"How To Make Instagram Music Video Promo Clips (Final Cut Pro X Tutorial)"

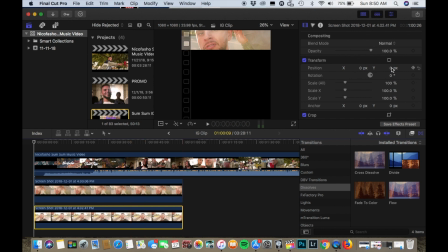[4:10]
Then on the bottom one, I already have them stacked up. All you gotta do is on the Y axis, I'm gonna scroll this one down. So I really like how this one looks, because the colors are from the same scene and the lighting was the same,
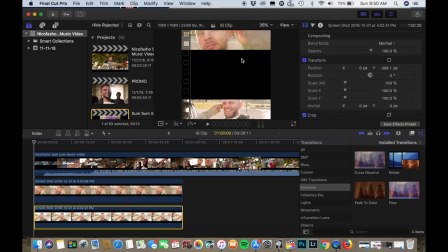[4:26]
and it looks like it matches. And sometimes when you're putting these clips on there, they don't match, and I think that's when you need to play around with it a little bit more and go back possibly to the last step and get another clip,
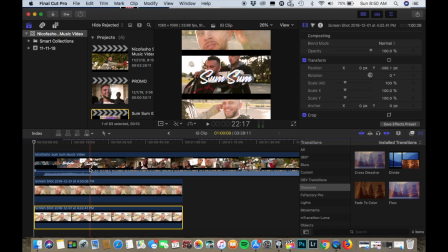[4:41]
because you want them to look clean, you want to look professional, and that's important.
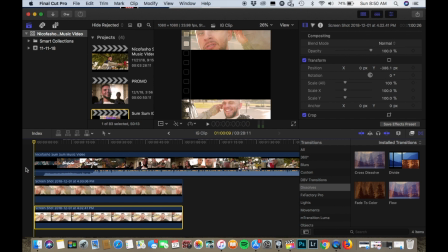[4:46]
So now, as you can see, the Instagram clip is kind of coming together.
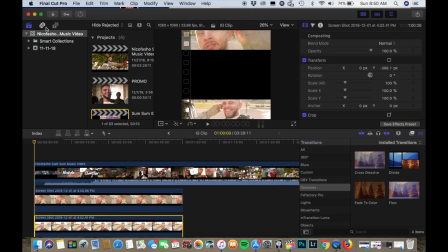[4:50]
So then all you gotta do, go over to some titles and start dropping that on.
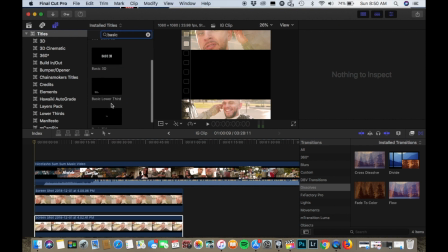[4:55]
I just click on some basic titles, you know, Take this.
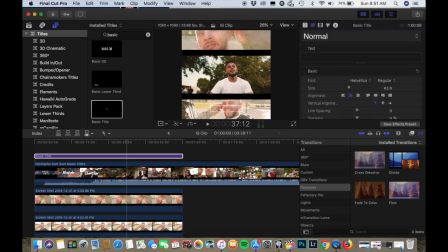[5:01]
So you always want to put that it was directed by you. I feel like as videographers, sometimes we don't get enough credit where credit is due. So I say always make sure you put your name on your Instagram preview, because those will be shared.
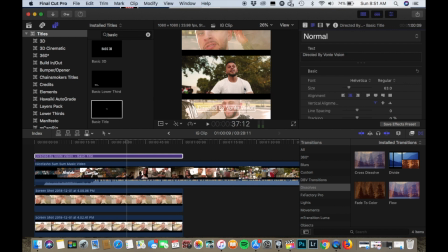[5:16]
Like, these Instagram previews are all over Instagram, and you want your name to be attached to it. People are not going to tag you.
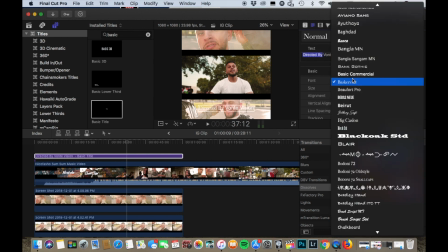[5:24]
So what I like to do is I'll do directed by, I'll highlight it, go down here.
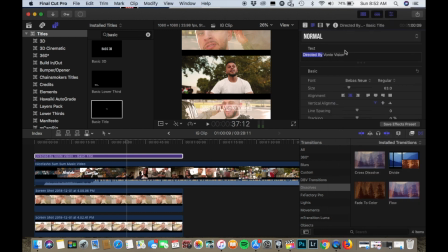[5:32]
This is my favorite font that I use, and on Vonte Vision I highlight that as well. And this is something that maybe you didn't know in Final Cut Pro that you can do, and you can highlight the names and you can customize them differently and with different fonts, different colors,
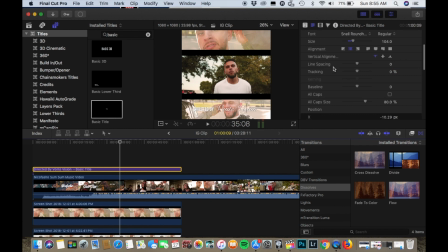[5:48]
different everything. So then you want to highlight your director name, you want to scroll down to face, click on show,
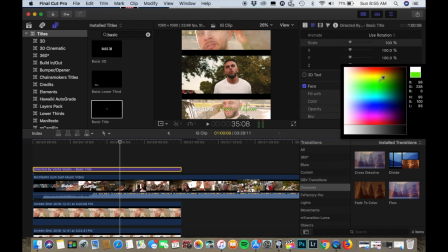[5:56]
and then click on color, and I want to go for a certain color.
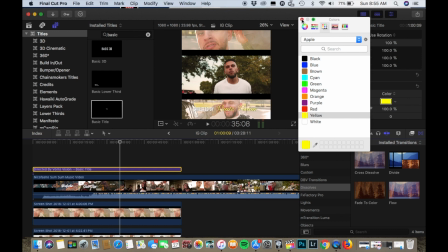[6:02]
I want to go for yellow. Yeah, that looks good. So I'm going to keep that.
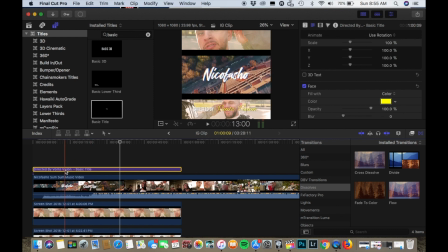[6:08]
I like how that looks down there. I'm done with the bottom part. Now you want to move up. What I do to be a little bit more faster is I click on things and I hold down option and I duplicate them.
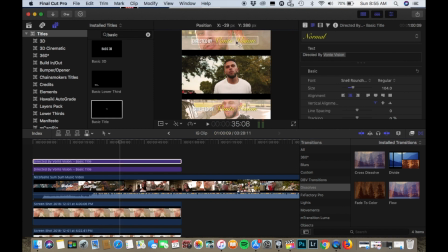[6:22]
And now I have two of these, and I'm just going to scroll this one up. So I like to have the artist name first. So I'm going to delete this. Nicofasho. And also, shout out to Nico. Everybody go check out our music video that we did, something on my YouTube channel.
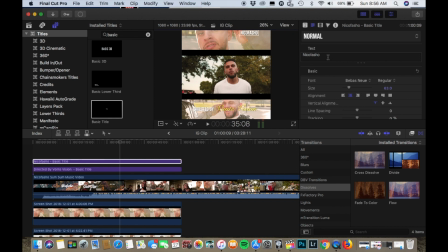[6:40]
And also just check out Nicofasho's music on Apple Music. Then you want to duplicate that. Click down here, duplicate it, click right here. And the song is called something.
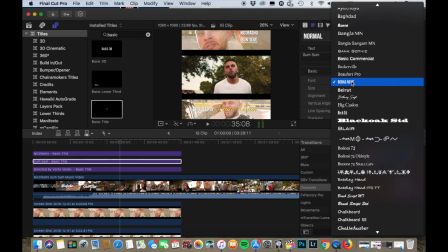[6:55]
And so you want that to pop out. So I have a bunch of fonts, but the one I already know I'm going to go with is right here.
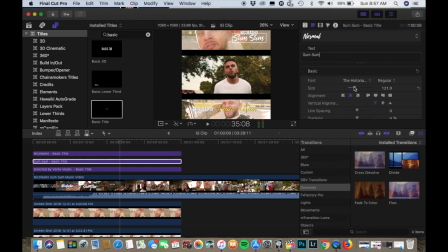[7:03]
And I'm going to blow this up a little bit. I don't want it to look the same as the artist name because I want it to pop out. I want it to be different. Then I want to play with the color because, like I said, I want this name to pop out. And since I have yellow, what I like to do sometimes is play with the colors.
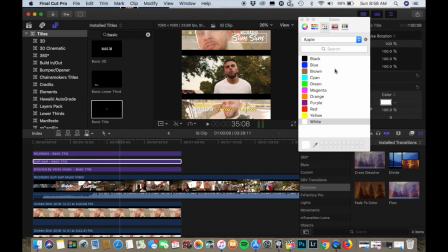[7:18]
And I think yellow and blue and purple go really well together. So something like that is pretty cool.
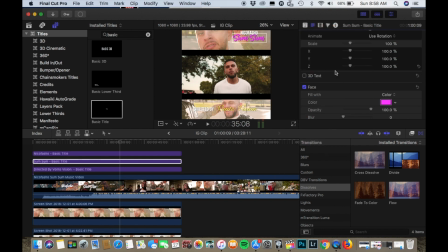[7:29]
I think this one's cool. I'll leave it like that. Scroll back up. I want to resize it, make it a little bit larger. Okay, now what I like to do is add one more title in there, and this title is a very simple one, and this one's just going to be
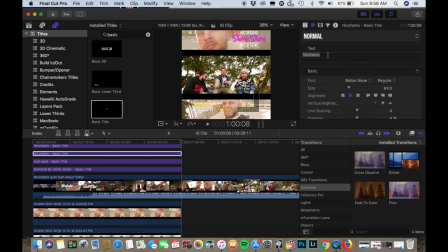[7:48]
official music video. And on this one, I don't want to have a different font. I want it to be the same as the artist name and the directed by.
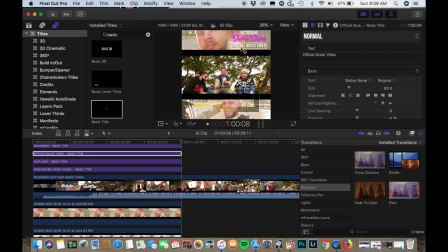[8:03]
I want the fonts to be the same. I don't really want to play too much with fonts. I don't want don't use 4 different fonts in your Instagram preview.
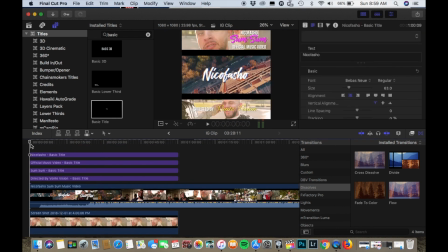[8:11]
It'll just throw people off. Yeah, and we're just about done here. And as you can tell, I'll let you give a little preview.
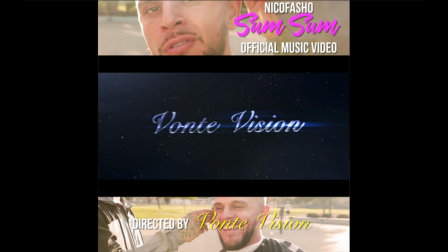[8:18]
And it looks pretty good.